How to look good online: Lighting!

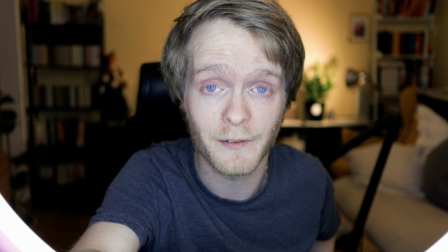[4:07]
And you get a nice even lighting on my face. It becomes pretty flat, but it's very well lit.
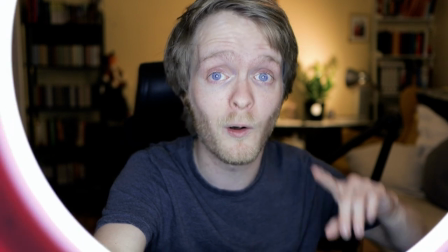[4:15]
But there are all the other solutions.
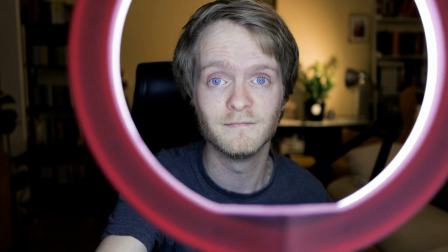[4:18]
So let's turn off the ring light here and allow the camera a bit to adjust.
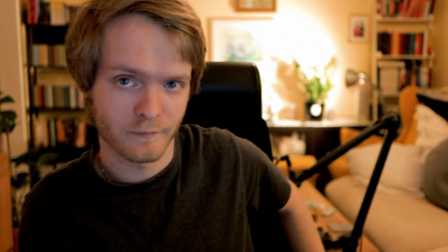[4:26]
So you can go beyond the ring light. So I'll link down below something called a key light.
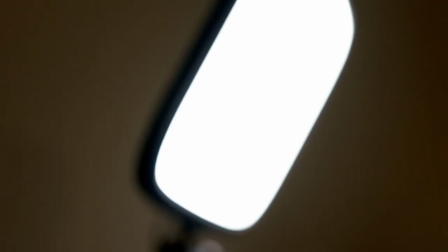[4:34]
You can get pretty fancy key lights.
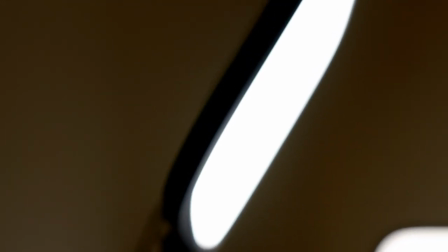[4:36]
You can get very expensive cinematic key lights, but I'm using the Elgato key lights, and I can control them from my phone and from the computer.
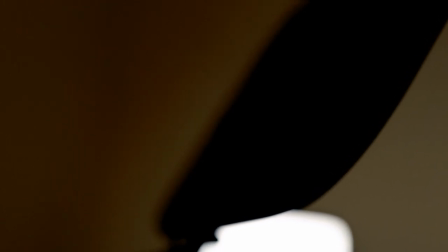[4:45]
And it's very convenient when you're doing a one-man production. But you can get away with pretty cheap key lights, and I'll link down some down below. So what is a key light? Well, it's basically just a box light that's pretty bright, and it sets the key. So the key here is the color of the light. So it sets the color temperature in the picture. So I have two key lights, actually. I have one here to the left, 45 degrees of me to the left, and I have another one here to the right. Now, we call this the key light. That's the one that sets the key. And the other one we call the fill light. Now, let's see what the key light does. We turn it on and see.
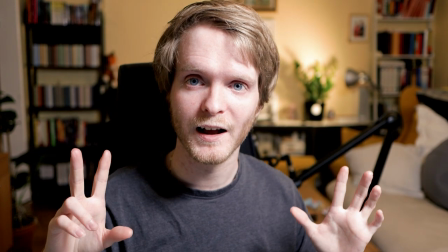[5:30]
Let's leave the camera a bit to adjust. And you can see how much it lights up my face.
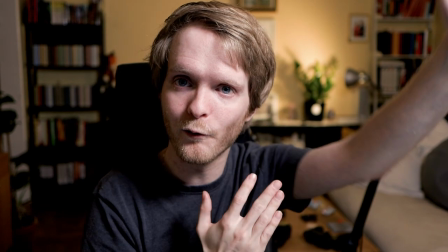[5:36]
But you can see that this side, 45 degrees from the light, very well lit.
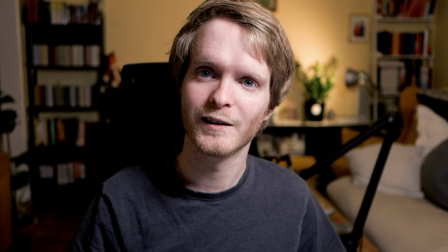[5:42]
And here we have a lot of shadows. Now, you can use this for a certain effect in movies if you want a character to appear
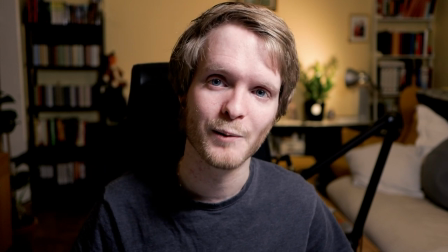[5:51]
mysterious or conflicted or something like that. But we don't usually want that when we're talking Zoom.
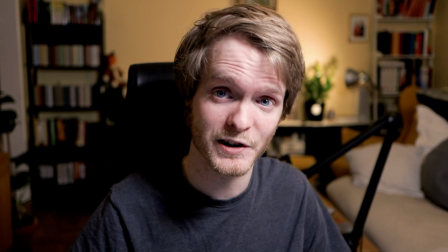[6:00]
We don't want to appear conflicted or mysterious. We want to be as clear as possible. That's why you have another light called the fill light.
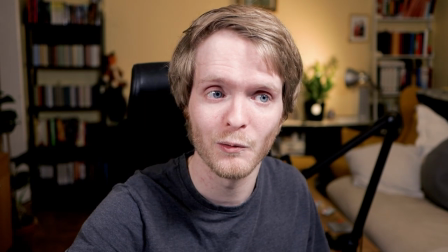[6:07]
Now let's turn that on. What does that do? Well, it fills in the shadows.
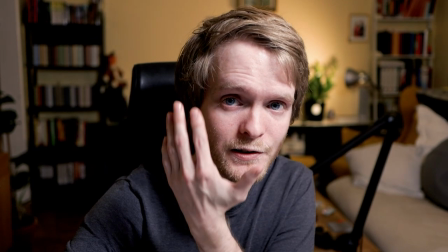[6:12]
So before, I have very acute shadows, and now we have a light that fills in the shadows.
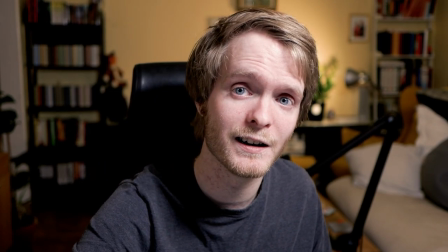[6:19]
Now, we can turn the brightness down a bit, so I still have some shadows, but they're not as deep as before.
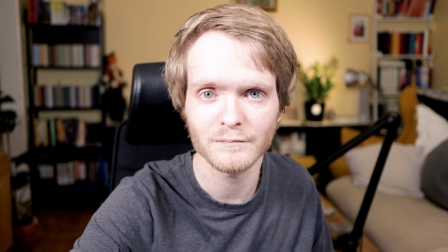[6:27]
And you see, if I turn it all the way up, then we get this classic situation, right?
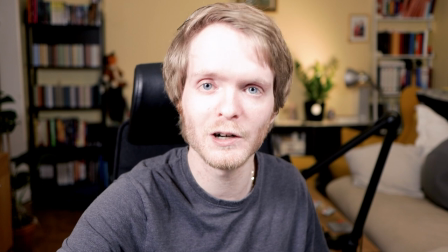[6:32]
My face becomes very flat. So I really prefer it this way.
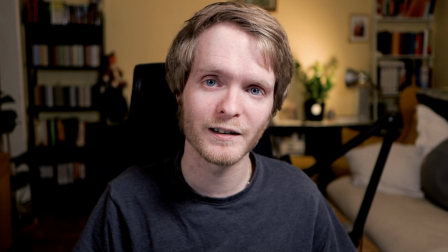[6:36]
My face has some character, but there's still some shadows going in.
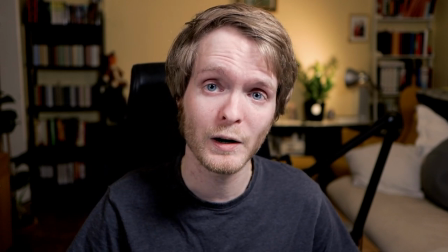[6:43]
The shadows give me character, but I'm still pretty well lit. Okay, now, the final trick is to have a background light.
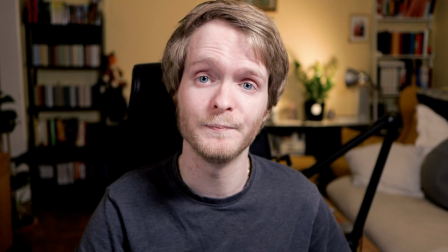[6:52]
Now, I've had a background light for the entire shoot here, and it's all the way back there.
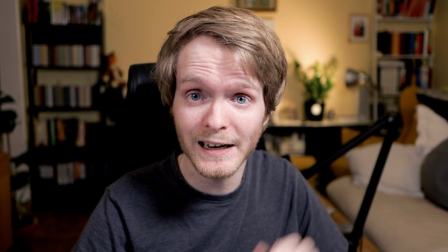[6:59]
And look, now it's on, and you can see there's a nice background going on, but if I turn it off,
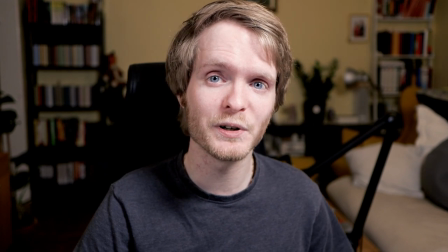[7:06]
there's not so much of a background anymore.
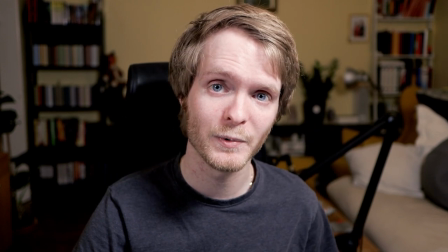[7:08]
And this is more acute when you don't have a ceiling light like I have, but just having a light there kind of brings life to the background.
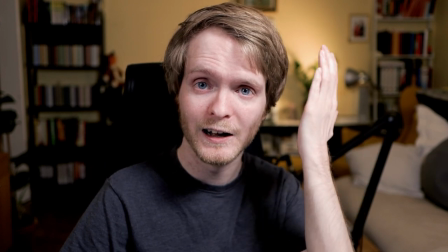[7:17]
So that gives your room much more of a depth.
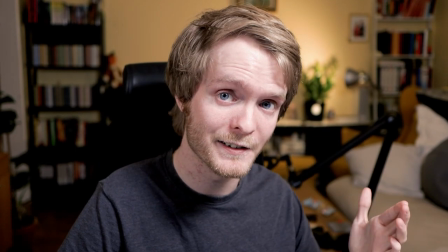[7:21]
So it feels more like you're there and not just appearing on a green screen. All right, that's all I have for you today. So I'll link down below links to a ring light. I'll link to the Elgato key lights that I have, but also link to some cheaper LED light alternatives that you can use. Okay, and so if you like this video, please push the like button and subscribe to the channel if you want more advice like this. And I hope you all enjoy working from home and looking your best while you do it. All right, see you again later.